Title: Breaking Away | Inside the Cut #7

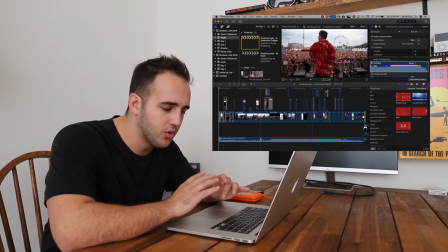249s
It has a really, really cool vibe to it.
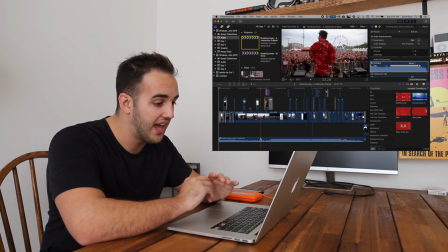251s
So decided to use that as the track, but I honestly didn't really have enough different kinds of footage to do the full length of the song.
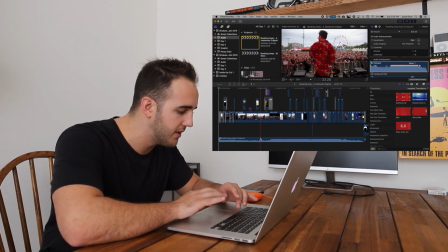258s
So I cut the song up a little bit. I'll show you guys what that looks like.
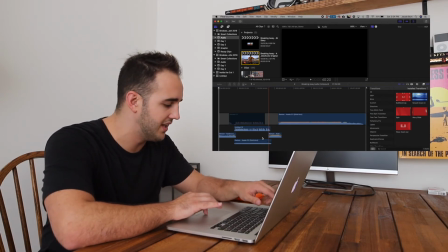263s
Essentially used the beginning of it, kind of the middle build, and then I just went straight to the drop. So you'll kind of hear the different phase here. I'll play them for you.
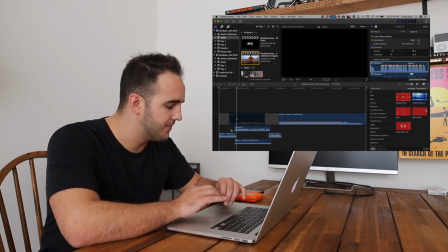276s You ever have those moments?
So it goes into kind of just the low build right there, and that's when I wanted to add in a voiceover. So I was trying to think through,
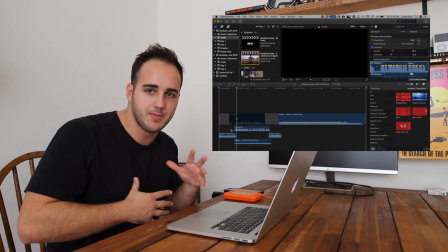285s
how to give that more personal touch to the edit and have it not just be a Breakaway Music Festival piece, but really add my own little angle to it.
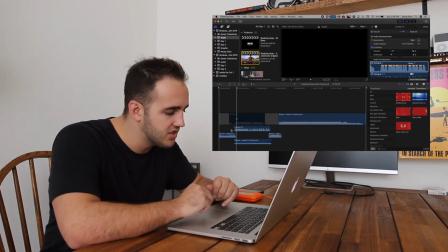293s
So I recorded a voiceover to open up the piece essentially, and I'll play that voiceover for you a little bit.
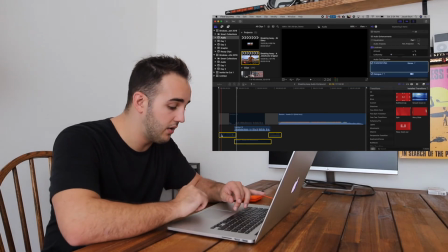300s
Essentially, the voiceover is just kind of talking about how it's such a unique opportunity and how I've been trying to shoot a festival for so long,
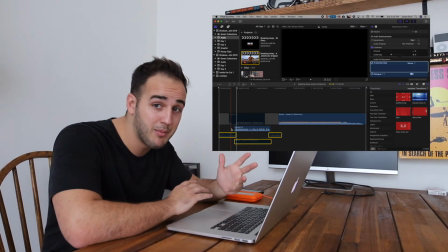309s
or at least have an opportunity to bring my camera out to a festival and work with an artist,
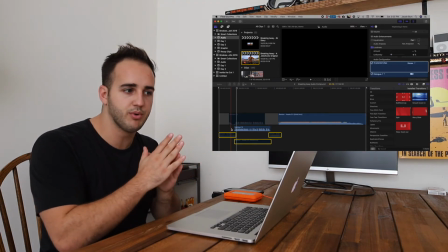312s
and it just really came together really well for these 2 Breakaway events, being that I shot for Bryce Vine before,
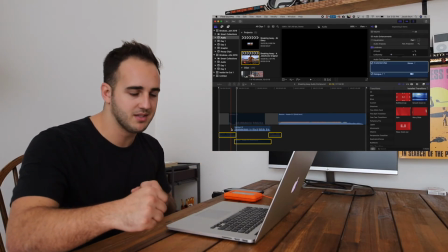318s
so it just kind of seemed like a really cool build in the momentum of what I'm doing. So that's what the voiceover is all about.
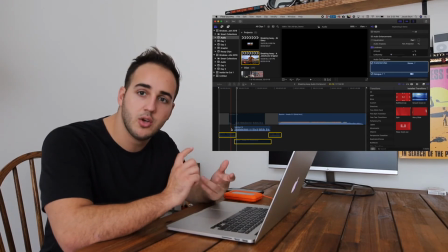324s
And I recorded it on a Audio-Technica microphone plugged into a Focusrite,
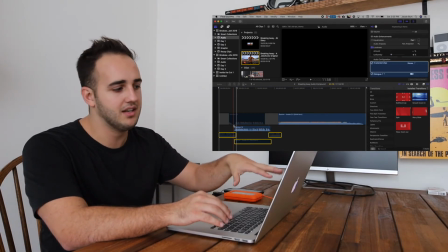329s
and then I actually just recorded it directly in GarageBand's voiceover recorder.
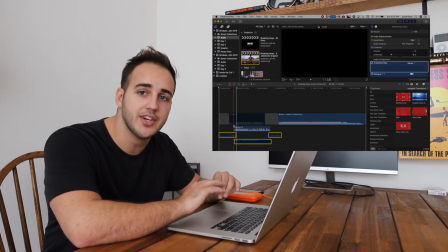334s
That whole setup sounds really, really good as long as you're close up on the mic and speaking clearly.
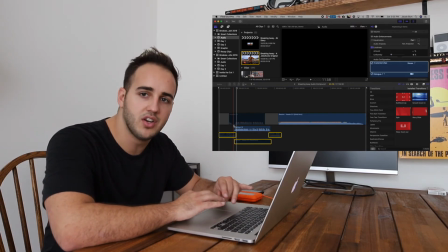339s
So I didn't have to do any real editing of it, honestly. I just kind of tweaked the volume and let it rock.
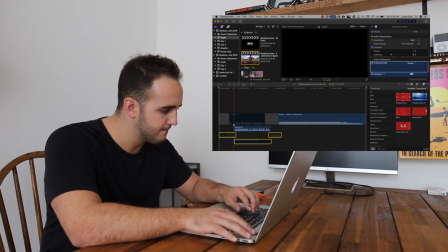343s
So here we go.
You ever have one of those moments when you're experiencing something you've been working on for so long,
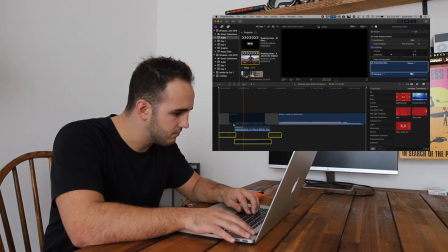352s or you've been planning for so long, and you can just take a second and pause and say, yes, this is it?
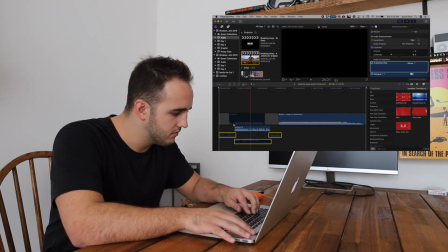359s Well, this is a video about one of those moments. This is a video, a culmination of hard work, perseverance, and a little luck along the way. This is Breaking Away, a Jeb Shoots original.
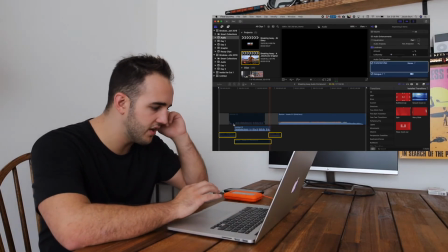374s
So I actually did tweak the loudness a little bit on it, and was just super stoked with how that came out.
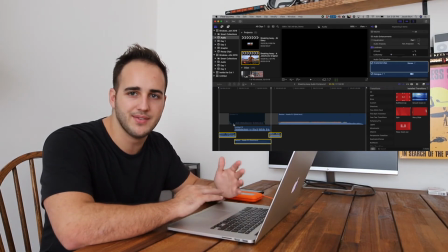380s
I didn't even write it down. I just tried to record it a bunch of times and then finally landed on that flow, and I thought it all worked out really, really well.
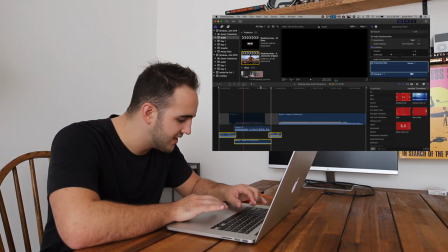387s
So the edit, we'll just jump into the edit right now. Turn the volume down.
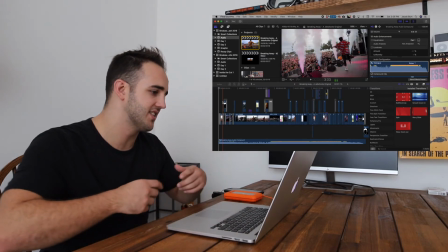392s
So it opens up with this awesome shot of Bryce Vine. I thought it was super sick because it's got the cryo going off, and I put it all in slow motion to have that intensity.
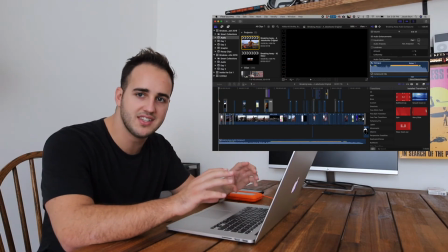400s
Because when the piece opens, it's having these kind of pulses in the sound, so I wanted the visuals to follow that pulse.
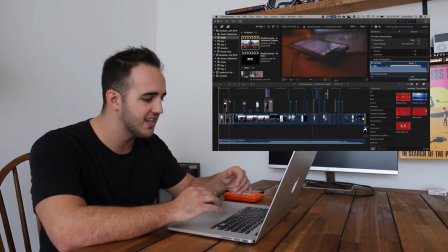406s
So it goes that, it splashes the Jeb Shoots logo, and then it's this girl is calling and she's saying how she misses you,
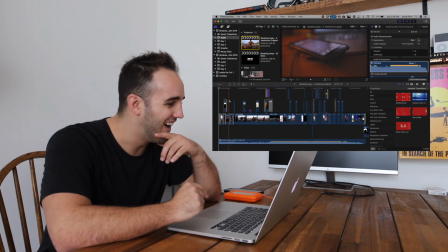413s
or I don't know who she's really talking to, but I wanted to just connect the visuals directly to the piece,
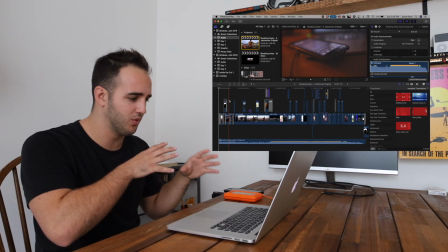419s
so I actually shot this on my computer with my camera as I was editing just to see how it felt.
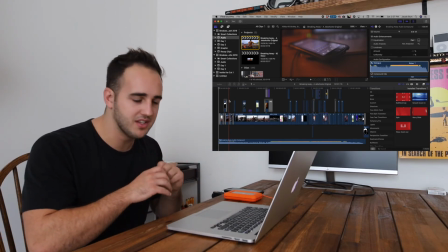424s
And I kind of liked it. It was a total switch up. I don't think people were expecting these kind of clips in there, so make it unique, add your own style to it, and I really liked it.
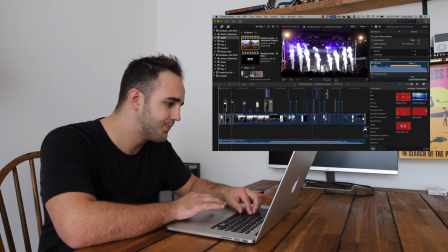432s
Faded it directly to another clip of Lil Baby with the cryo going off.
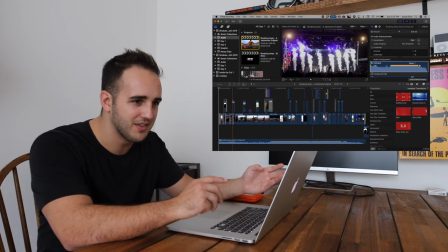437s
The cryo clips have just so much more energy in them than just the clips of the artist, so I tried to use all the cryo clips that I shot throughout the edit.
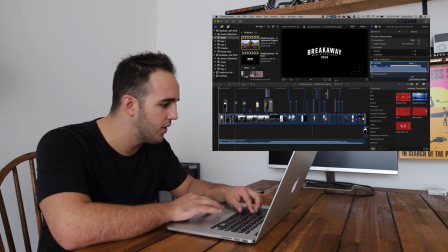444s
Faded it back to black with the Breakaway logo, and then it opens up with this piece of Bryce Vine running out on stage.
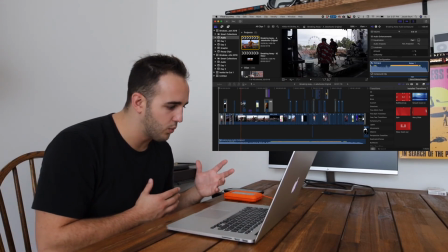450s
And the run out just seemed like a perfect way, or a perfect visual to have going with the voiceover,
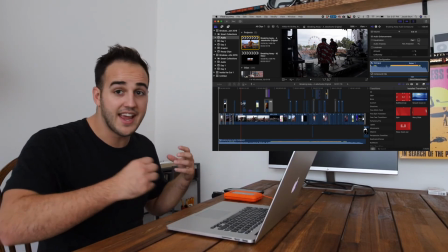456s
because it's kind of this artist entry into the show, and it's your entry into the video,
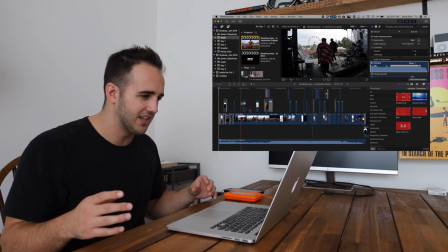461s
and it just felt really good together. And the clip's kind of raw.
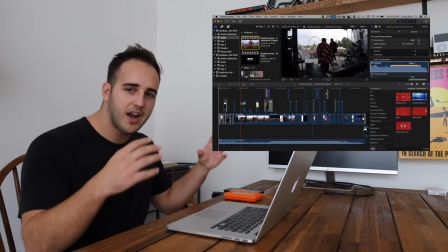465s
It's not perfect, but it's the colors are nice, the crowd is huge, so it just felt really good when the voiceover laid with it.
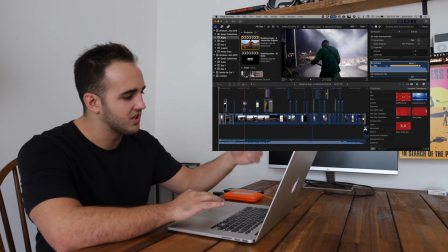472s
And then another clip of Bryce Vine's guitarist Alex going. I thought this clip was just so sick with the lights.
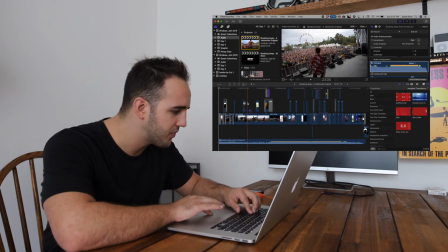477s
You can see the crowd in the background, some more energy there, just to add a little variety. Bryce Vine's running, and then I've used words for lyrics in the past.
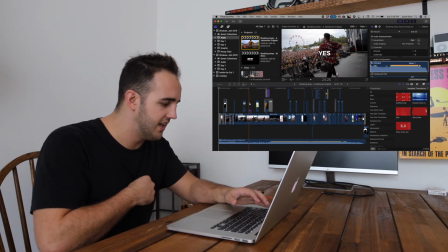486s
I wanted to use some words for the voiceover. So in the voiceover, I'm yes, this is it.